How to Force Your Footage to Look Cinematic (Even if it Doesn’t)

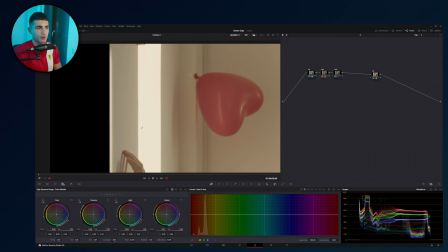738s
So I'm looking at this bright spot right here, and I'm lowering exposure. It's this spot right here on my scope. Don't worry about it. If it's too technical for you, just follow the strategy that I'm using, which is the path of least resistance, right?
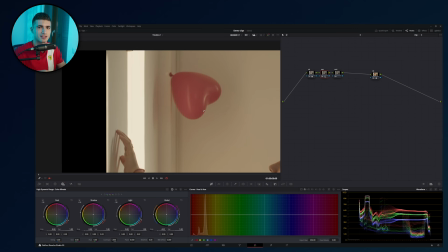750s
So I'm doing the things that the clip can sustain. That's it.
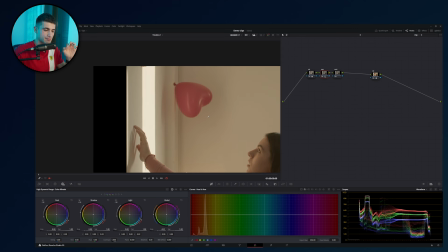755s
I'm looking at this while I lower my exposure, and I'm also looking at how dark she gets.
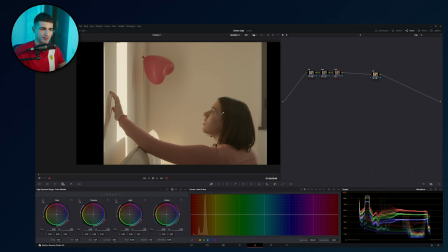761s
Right now, I'm going to accentuate the fact that she's getting darker by pushing my shadows down. Again, I'm doing this because it seems like it's the path of least resistance for my clip. Now, if I do it now in front of you and it doesn't look good, I'll just go back and I'll just change my mind and I'll say, okay, if it's easier to go low contrast,
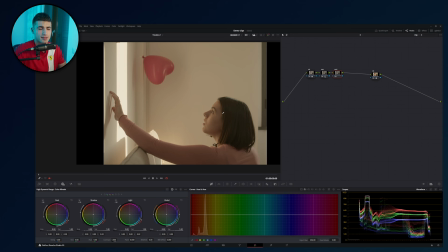780s
we'll have a completely different look. But let's see what happens. I don't know. I'm testing things out with you. So I'm going to use my color wheels right here on my lift gamma gain. Very easy to use. A lot of people teach them. I also teach them to my students. Use these. Very easy.
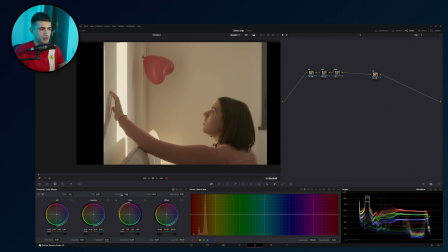795s
Craft your contrast with these ones. I don't really use contrast and pivot that much. I don't like it. I like to craft it by hand. And I also have some techniques for the custom curves. Let's go.
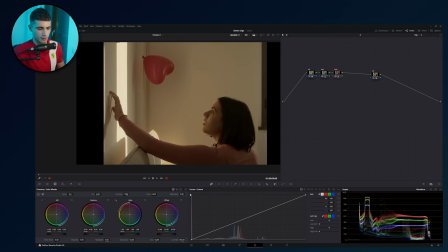809s
Okay, interesting.
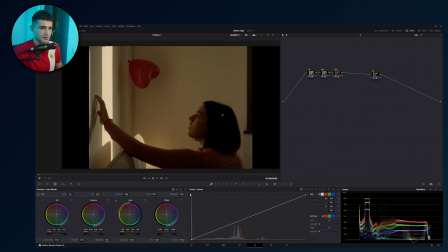815s
Interesting. Okay, I like the way everything is getting dark. Again, this is a nice camera, so we can push it this far. If the footage started breaking around here, I would have just, stayed a little above this, okay? Like, don't go past your camera's limits, all right? Don't risk your footage looking bad and choppy.
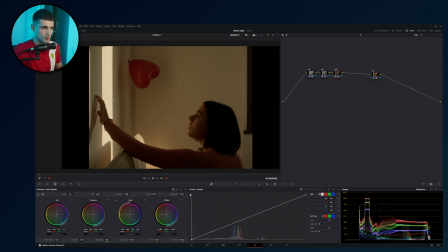834s
I really like this. Okay, so what I'm gonna do now is, so I have adjusted exposure and I have just lowered my shadows. I'm happy with this. Now I wanna see what happens if I push this further.
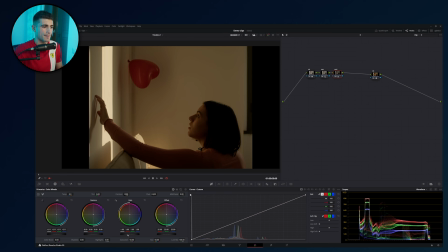848s
So if I make this brighter, and I'm gonna do that by touching my gain, my highlights slider, and my gamma. Let's see what happens. I wanna see what my control surfaces do for this clip. This is what I'm after.
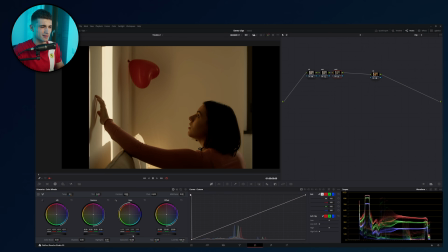864s
Okay, I don't like how it gets too bright right here. It's a little too jarring for my taste, so I'm gonna go back down again. How about my gamma?
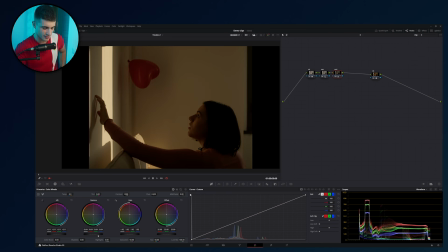875s
Okay, a very cool thing happened. So before, when I was affecting my shadows with my lift, we were dragging most of her hair down, her shoulder as well, but the face remains lit anyways. What I'm noticing right now is that if I drag everything down with my gamma, do you see how by dragging the midtones,
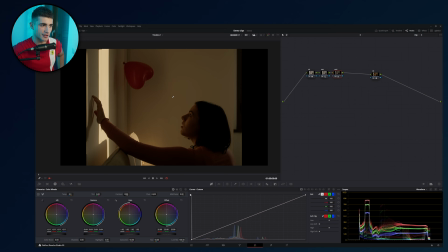894s
we're also making the wall right here darker, and her face is also getting darker. What I think I'll do is this. I'll drag the midtones down so that we can make this part of her face even darker.
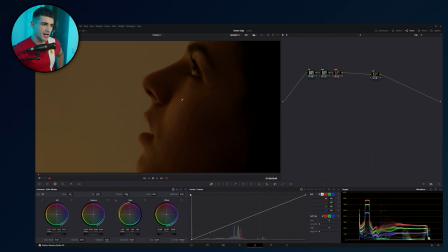908s
And then do you see how there's kind of a bright spot right here? I'm going to push my gain up so that we kind of recover that, because it's going to be affecting one of the highlights. And we'll get some very nice high contrast on her face. This is possible because of the way she's lit.
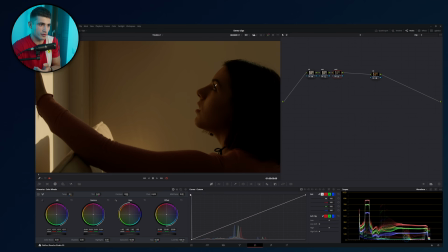926s
If she was completely like in the shade, so the light that we see here on her face is probably coming from the wall itself.
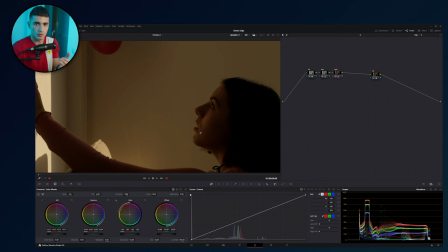934s
If she wasn't lit this way, this wouldn't be working like it is. Okay, it would be a different look.
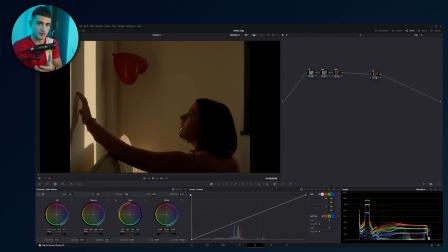939s
That's why I'm saying you need to play with your clip strength. So let's see what happens.
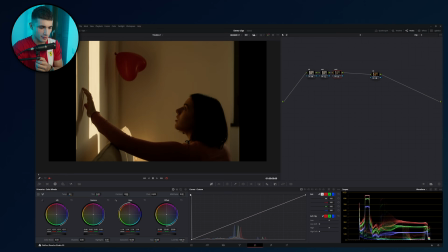944s
If I push this down and then we bring everything back up, beautiful, beautiful. Now we have a choice to make. We can either leave this crushed like it is, so completely black, or we can make this more of a milky black.
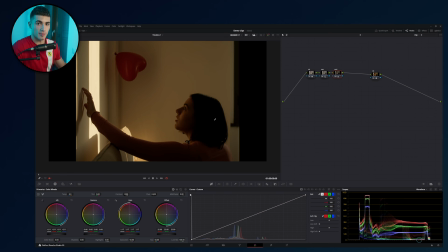962s
We can transform it with a technique that I teach in my Color Kings Academy, which is shadow shaping. Shadow shaping is basically when you stop using these control surfaces to affect your shadows. In my case, I was using lift and gamma. And you start crafting custom looks with your curves.
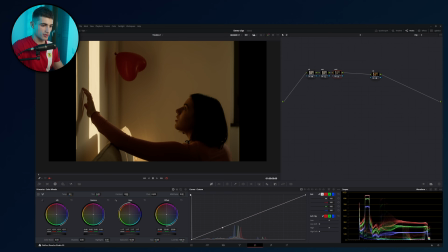981s
Okay, this is what I teach in the Color Kings Academy.
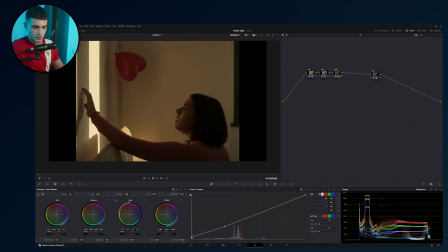984s
And in this case, it will look something like this, where we just start lifting this. Now, I don't like one bit what we're doing to the image. This is way too soft, so I'm not gonna go ahead this way. I'm probably gonna try something else. So I'll try with...
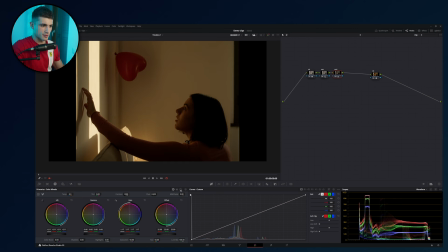1005s
Yeah, I don't really like this. So I don't like what's happening right here. I'm going to go and try something with my shadow control. No, I actually prefer the image being crushed right now. A lot of people might try to recover the detail.
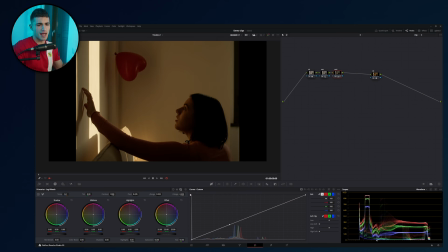1018s
You might have heard somebody say that you shouldn't clip your blacks, that you shouldn't go above or beyond what you see in the scopes. I disagree with that advice, because color grading is art. In this case, the fact that we have such a huge deal of contrast is playing to our advantage,
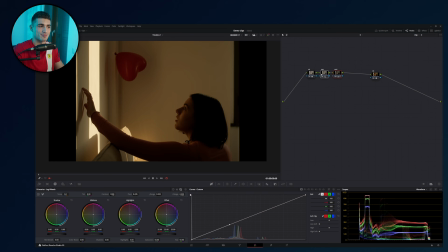1034s
because this looks much more dramatic than what we had before, which was this. This was our starting point. So what I'm going to do now is what have we done, by the way? We've handled light, the brightness part of our image. What have we done, by the way?
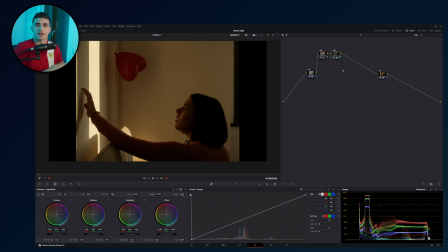1052s
We've handled the bright part of our image, so the light section, let's call it that. Now we've got to handle the way our colors look. So I want to decide a bit for that. I won't use too many advanced techniques because this is more of a concept video.
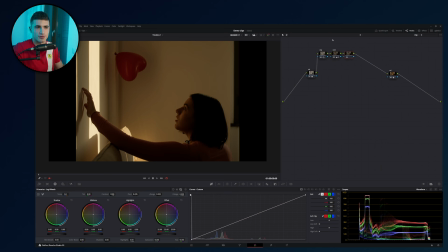1067s
So for the guys that already follow this channel, you know that I might be using more than what I'm showing in this video. I'm recording now just to show you what's possible when you play to your clip strengths. So right now I'm going to make a global saturation node.
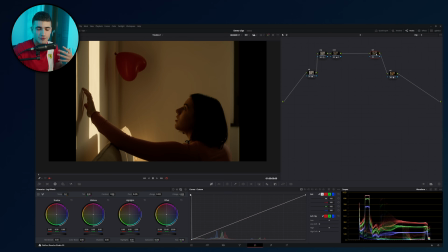1082s
I call it SAT. This just means it's a reminder for myself to know what I'm doing in this node. And I'm looking to just play with the overall saturation of this image. So I'm just looking to do this and decide when it looks best.
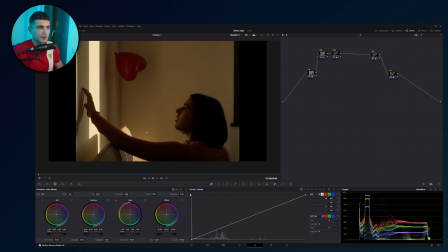1099s
Now, I would argue, so I really like the golden tone that we have right here. I'm trying to decide though. I think we have a little too much, because when we have it around here, do you see how her face starts to become a little too saturated?
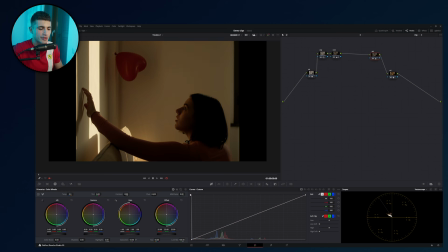1118s
Do you see that? So I actually like it when we bring our saturation down, not a lot, okay? See the way I'm doing everything. I proceed by small amounts, especially now that we're handling colors, since we're very close to the result that I want.
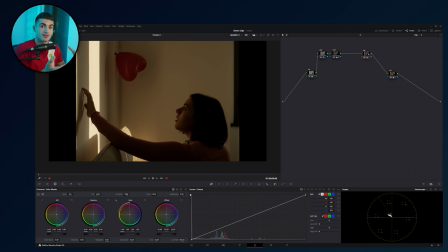1134s
Before, I needed big strokes to get the image in the ballpark that I wanted to operate in. But now that I'm kind of close, I'm acting more like a brain surgeon, right? So I'm right there trying to understand how the patient responds. Do I like this more?
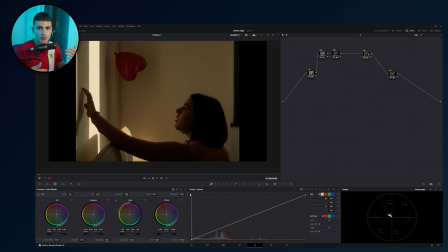1150s
Do I like this less? That's my approach right now. So when you don't know what to do to your image, when you don't know what's going to look better, if this works, if this doesn't, which was me 3 minutes ago. Yeah, big strokes, find out what works.
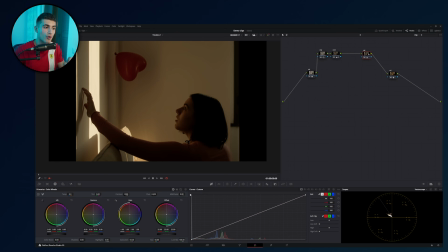1164s
Okay, play with your image. Now I've played with the saturation before, so I was like, I've kind of seen what I like and what I dislike on this image, and I'm like, you know what? I actually would like to park it right here.
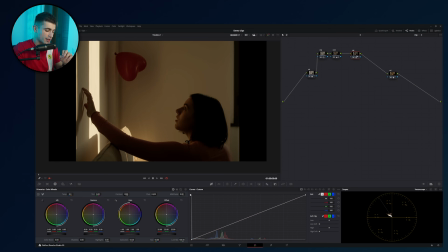1179s
Okay, so we have this saturation node right here, and now we have the choice to introduce some more colors. We can either keep the image like this or change something about the image. I would like to introduce some more colors. So I'm going to create a parallel node under my contrast.
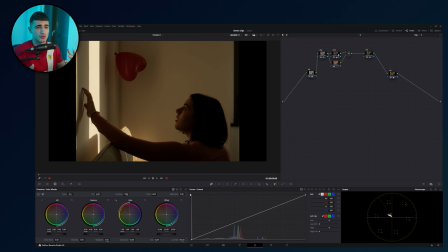1198s
And if you're very new to Davinci and you're confused about parallel nodes, they're actually pretty easy. If you want a clear explanation, go check out the top link in the description. The easiest way to understand them is they let you do two things at the same time.
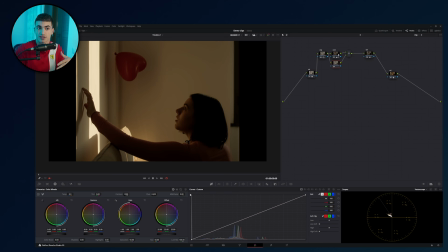1214s
Instead of having one after the other, like serial nodes, like what we were doing right now, with a parallel node, the signal gets split, and you can do two things at the same time. This is important when you want to create complex looks. I have more in-depth guide about this in my Color Kings Academy. Again, go check that out if you're interested.